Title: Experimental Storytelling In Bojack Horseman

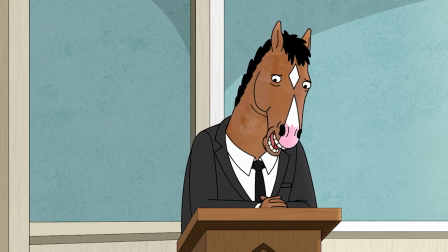Which is made all the more true by the fact that not only did this entire episode feature Bojack as the one and only character rambling about a personal
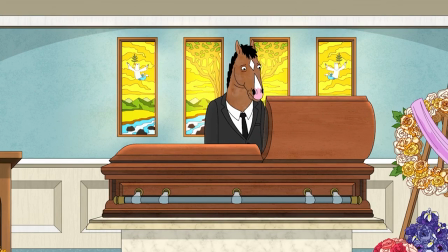tragedy for 20 minutes but also the fantastic ending gag that the people who are supposed to mourn with him and share his grief are not
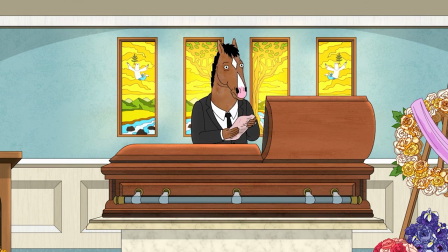even there because he fucked up the room number. Which is a perfect encapsulation of so many aspects of his life.
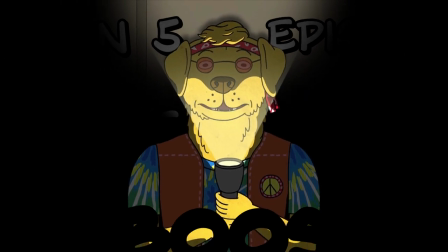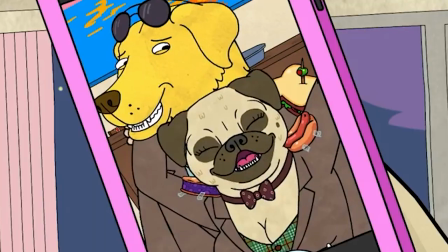This episode is one of the wildest in the whole show.
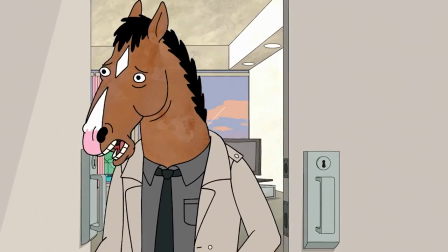The center of the story is the famous Halloween party that Mr. Peanutbutter throws at Bojack's house every year and has been throwing there for 25 years.
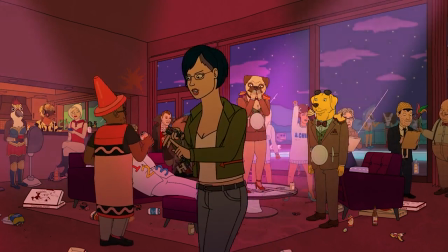The narrative device of this episode has a jump between four different years and four different relationships in Mr. Peanutbutter's Alive.
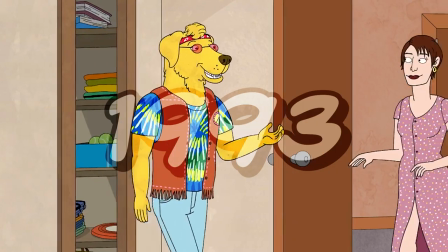These relationships are the story's focus. The four years that are spliced together are 1993 where he is married to Katrina,
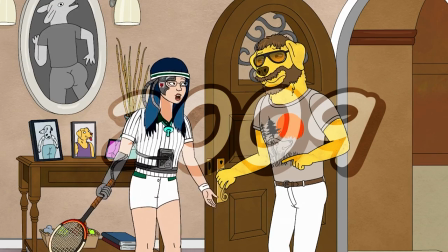2004 where he is married to Jessica Biel, 2009 where he just got together with Diane, and now 2018 with his new fling Pickles.
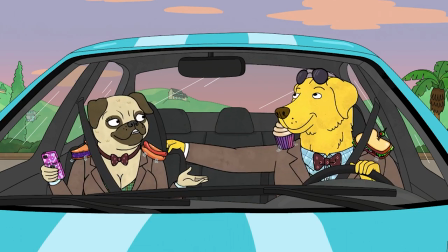The jumping between years in this episode is extremely abrupt. There is no special transition whenever it happens.
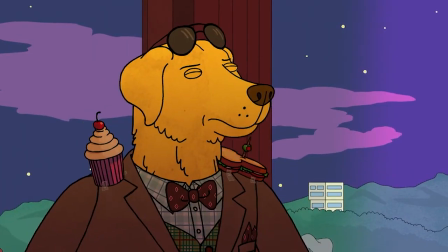Often it will cut from a scene in one year to a scene in another year as if it was in
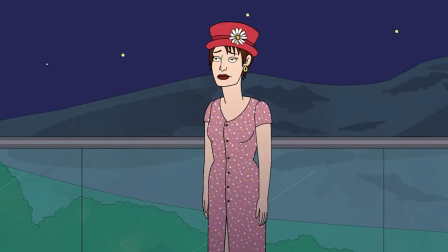response to the previous one making everything seem like one continuous experience.
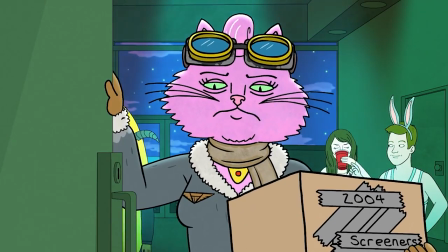This is very much the point. The viewer is simply supposed to follow every timeline and keep the four different years apart and the show thankfully
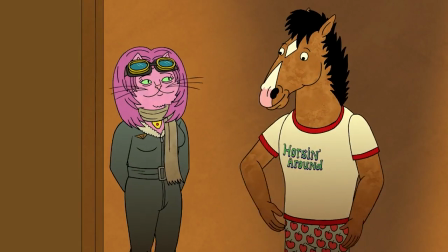provides a few ways to keep track of which year we are in despite there being no transitional effects.
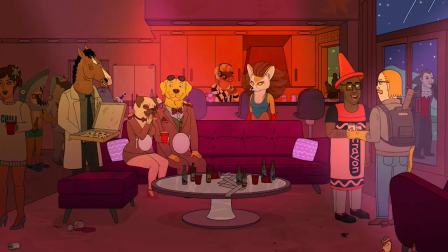First as this is a Halloween party are the various costumes, outfits and hairstyles.
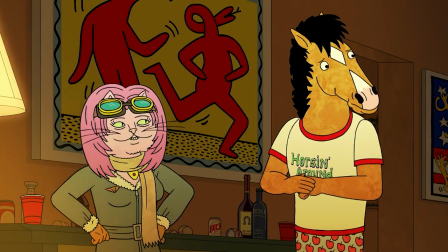Bojack for example is wearing a horse in a round shirt in the 90s as well as the
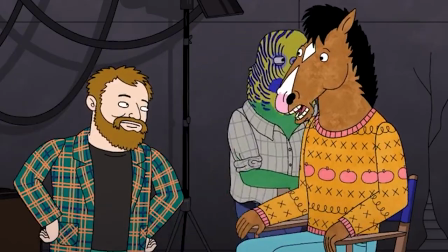typical 90s hairdo that we've already seen him with in multiple flashbacks.
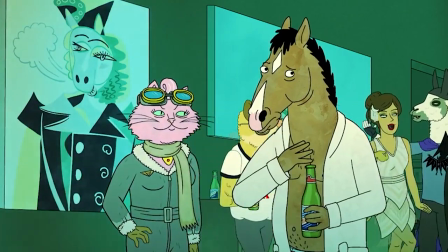In 2004 he's only wearing a bathrobe,
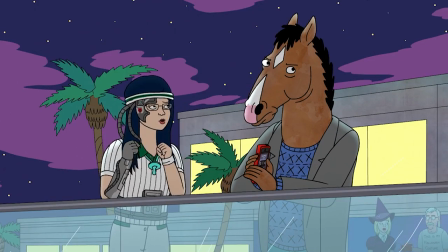in 2009 he's wearing his standard outfit and in 2018 he's wearing the Filbert detective suit from his current show.
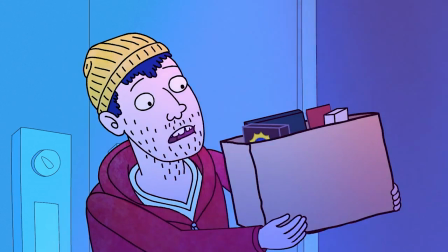Characters will also often as a joke reference whatever year it is in the scene in a way that completely breaks the fourth wall.
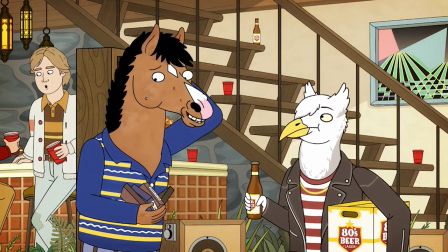This is actually a pretty great running gag that even outside of this episode is used to establish the time frame of a flashback in a comedic way.
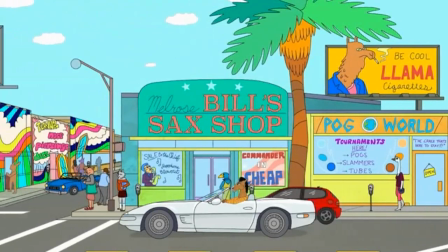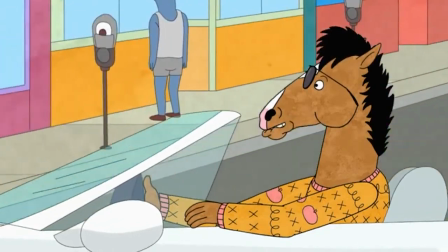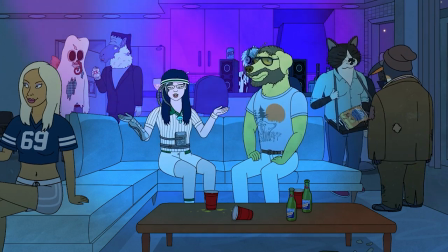Probably the most important indicator of the current time however are the four partners of Mr. Peanutbutter.
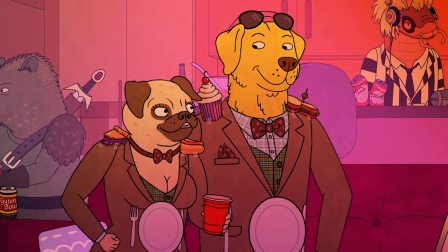The reason why the episode abruptly cuts back and forth between the four different years is to make the viewer aware of how Mr.
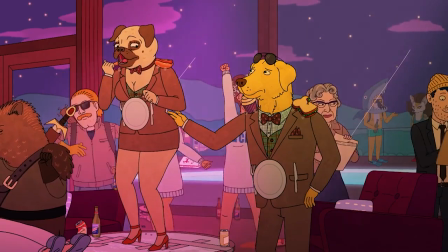Peanutbutter treats his partners when he is around other people and how every year it eventually leads to a massive fight.
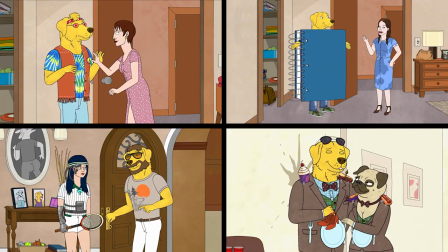All years start roughly the same. Mr. Peanutbutter and his wives put on their costumes and leave for the party.
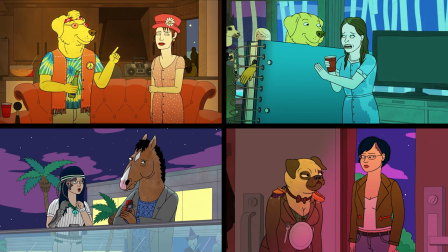As they arrive and the party runs its course it becomes clear that all of his partners are not fully comfortable being there which they try to communicate to him.
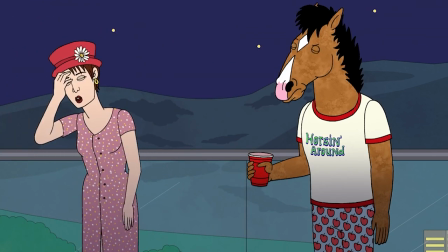Katrina doesn't know anybody there and doesn't want to be left alone. Jessica is scared of running into a specific Halloween costume,
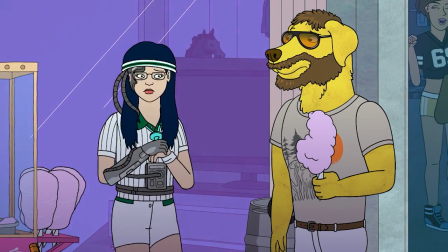Diane is extremely socially conscious but wants to prove that she's fun at parties and
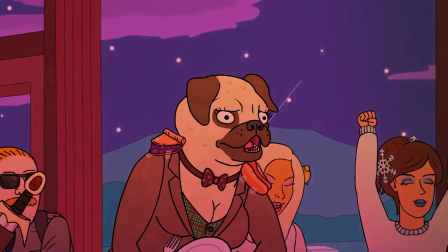Pickles is worried about being only an insignificant fling after he just got divorced.
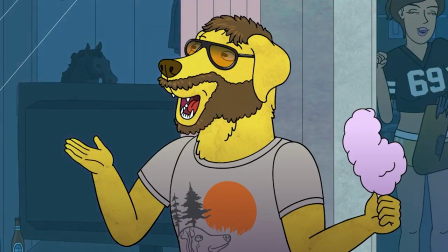Mr. Peanutbutter however, being the excitable and popular dope that he is, does not listen to any of them and constantly gets sidetracked by his other acquaintances.
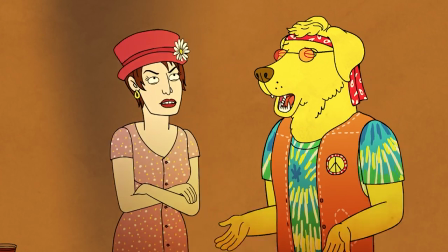This always eventually leads to some kind of disaster which all of his partners blame on him. him.
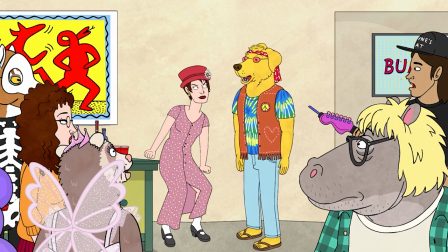Probably rightfully so. I find the narrative device in this episode extremely clever for multiple reasons.
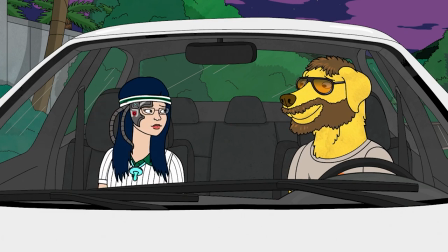Since Mr. Peanutbutter and his partners usually make up at the end of the night, none of these disasters are actually the end of any of these relationships.
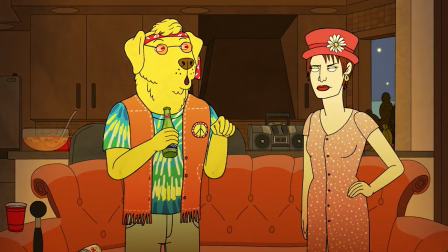We as the viewers however have seen most of these women as characters in the
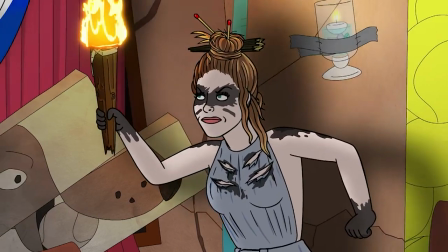show in previous episodes and know for a fact that all of them eventually divorce him.
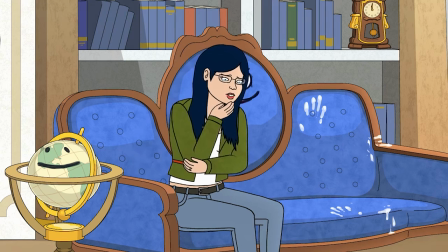It is exasperating to see Mr. Peanutbutter falling into the same pitfalls again and again regardless of who he is together with.
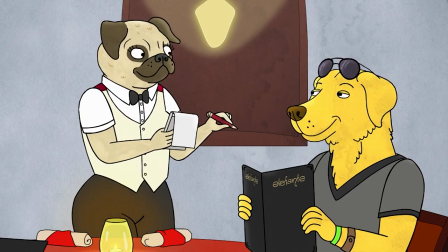Which it is supposed to be. While he is great at finding and getting involved with women as he is a lot of fun to be around,
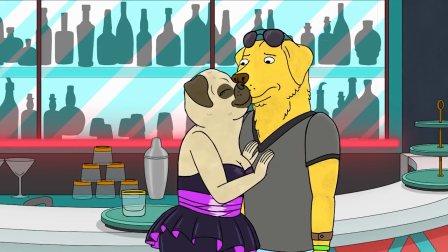this makes it clear that he is terrible at actually keeping a long-term relationship.
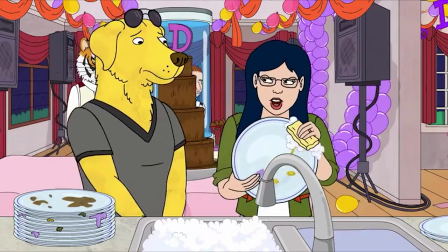He has trouble focusing his attention and he often fails to consider the perspective of his significant others.
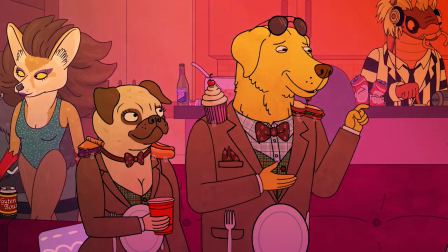Because the episode shows the four different years in almost a seamless comparison of
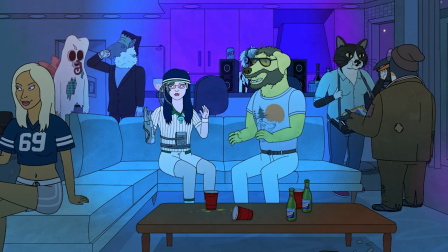the same event it also becomes clear that a lot of the other characters who are at this party are developing.
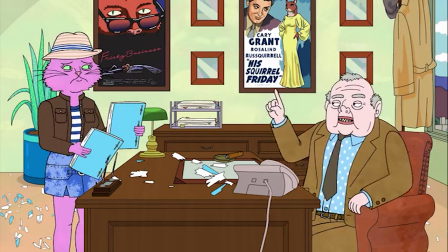Princess Carolyn for example starts out as an assistant working on Bojack's show in
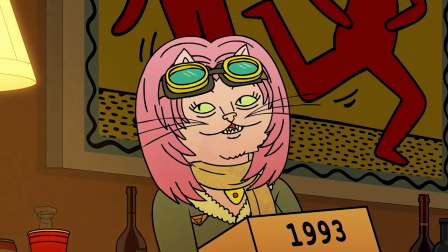the 90s portion and spends her first years at the party getting stuck on door duty.
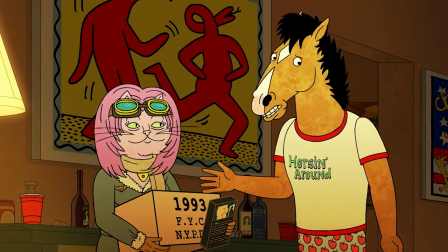Which she does without complaining because she's still stacking up to her superiors in hopes of a promotion.
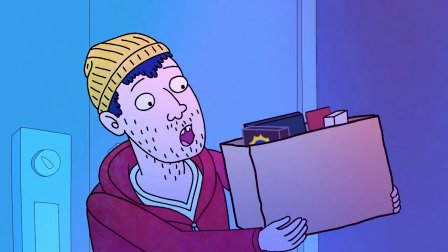Over the years however as she takes responsibility for her own success we then see her free herself of that
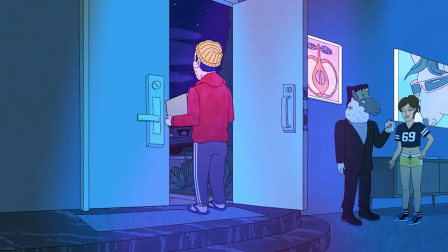role and delegate it to others just as she eventually takes the leap and starts her own agency.
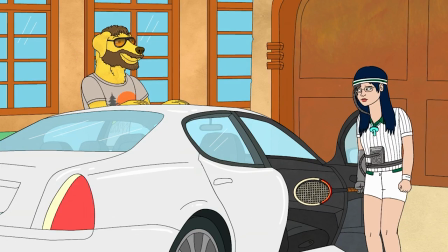Diane as the shy introverted nerd that she was also spends her first year being too
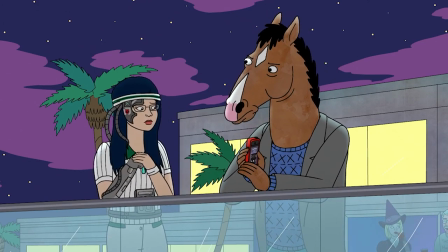afraid to talk to people and when she eventually does she embarrasses herself and wants to leave.
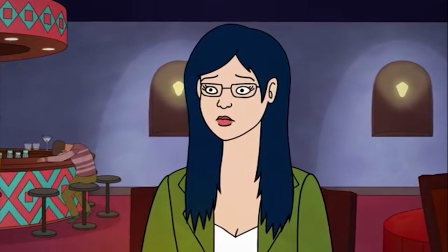The viewer however has at this point spent five seasons with Diane as one of the
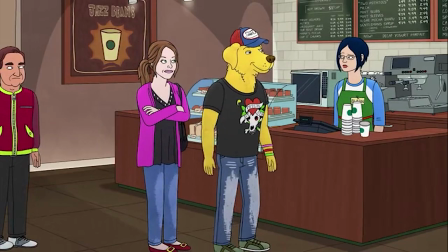main characters and knows that she has grown and gotten used to being around famous people.
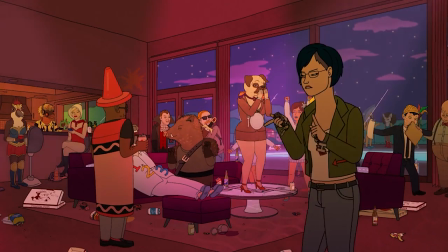So in the current year where Mr. Peanutbutter is with Pickles she spends most of the
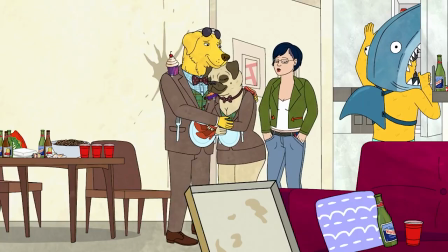party being annoyed and trying to leave and finding the people that boxed in her car.
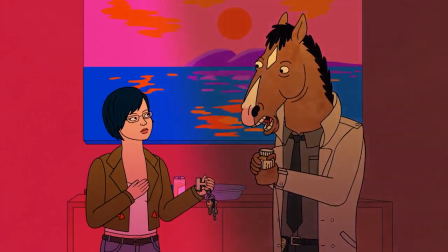It is obvious that she does no longer believe that these celebrities are somehow better than her and she has no trouble talking to anyone.
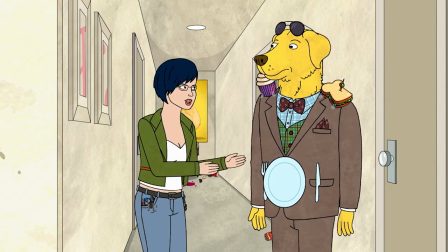Not to mention that at the end of the episode she is the one who gives moral support to Mr. Peanutbutter and his new girlfriend who,
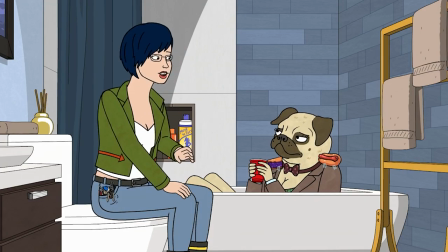as it always happens at the Halloween party, got into a massive fight.
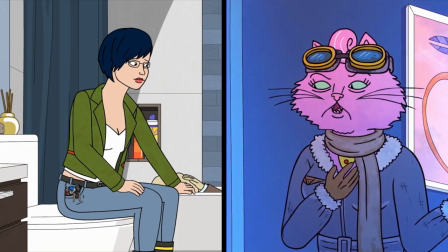So Princess Carolyn and Diane have grown and matured tremendously while Mr. Peanutbutter still repeats the same mistakes again and again.
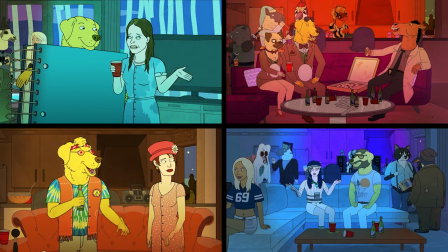And it is through the disjointed and experimental thought timelines of this episode that this becomes ever so clear.
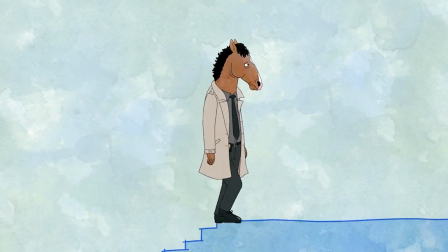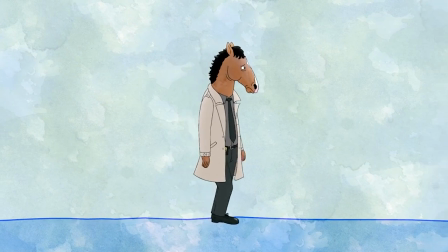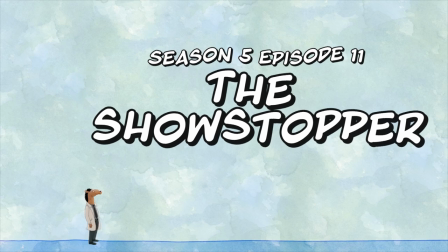Season 5 episode 11 titled The Showstopper is basically the
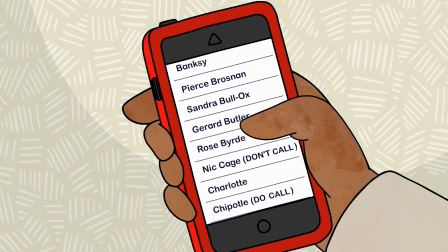climax of season 5 and in many ways the lowest point of Bojack as a character.
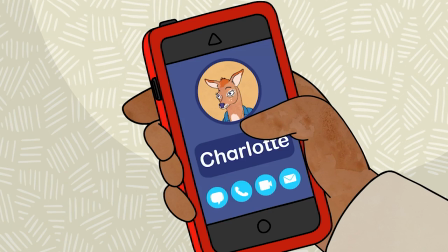I mentioned in the beginning that in season 5 Bojack is playing the lead in a
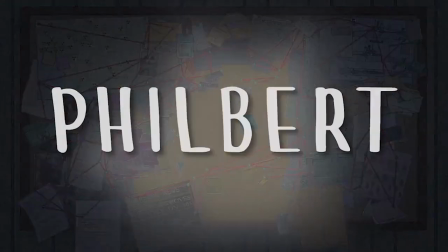show called Filbert and that Filbert has many parallels to Bojack himself.
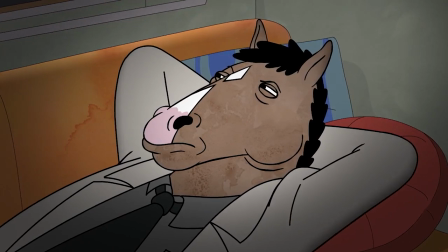It's essentially a tool for the writers to comment on their own show within their own show.
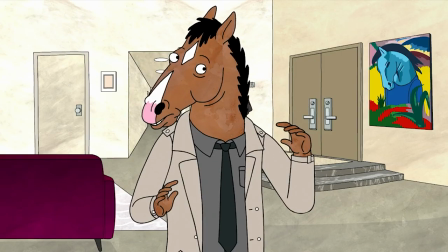In The Showstopper this framing device catches up to the Bojack character as he becomes so paranoid that he starts to lose
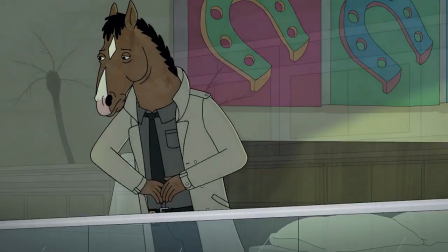grip on his identity and it becomes almost impossible for him to distinguish between the events of Filbert and his real life.
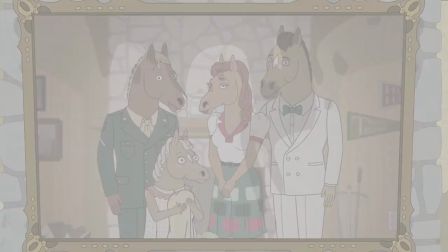Where in the Halloween and the old Sugarman Place episodes the show abruptly cut between various different years,
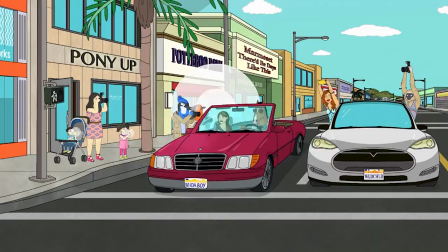here it abruptly cuts between two different realities that bleed together more and more as Bojack loses his mind.
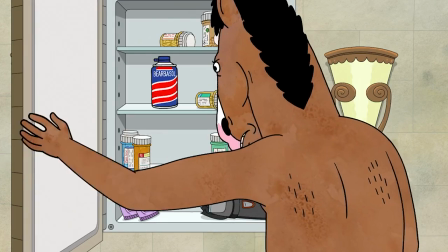Early on in the episode, Bojack, who is permanently high due to overdosing on painkillers by the way,
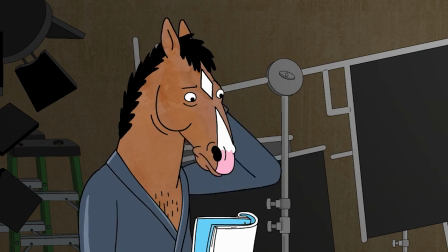gets it into his head that the Filbert Show's scripts are now stealing ideas from his own life.
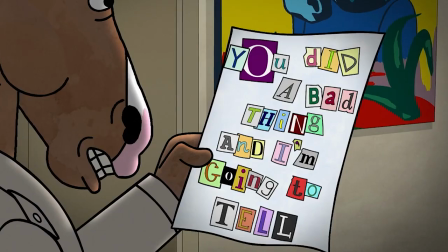He also receives a mysterious anonymous ransom note that threatens to expose all of his secrets.
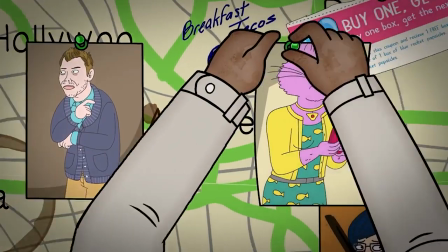Bojack is suspicious of everyone around him. The show writer, the manager, the other actors and so on.
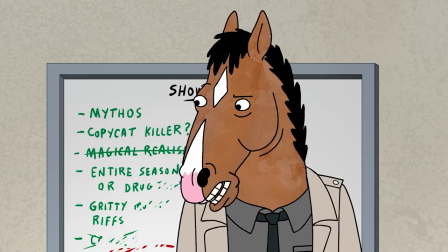His suspicions only grow when he starts to interrogate them about this and they all behave weirdly for some reason.
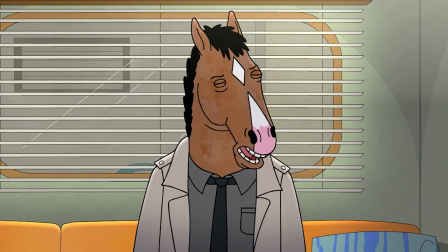Unlike Bojack the viewer however knows that this is because of other secrets all these side characters have and none of them actually involve him.
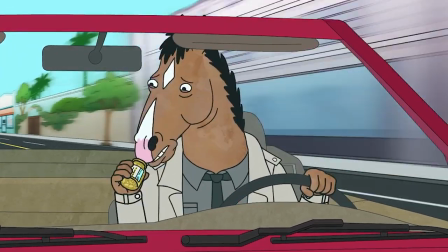But Bojack of course takes this behavior and spirals out of control with paranoia.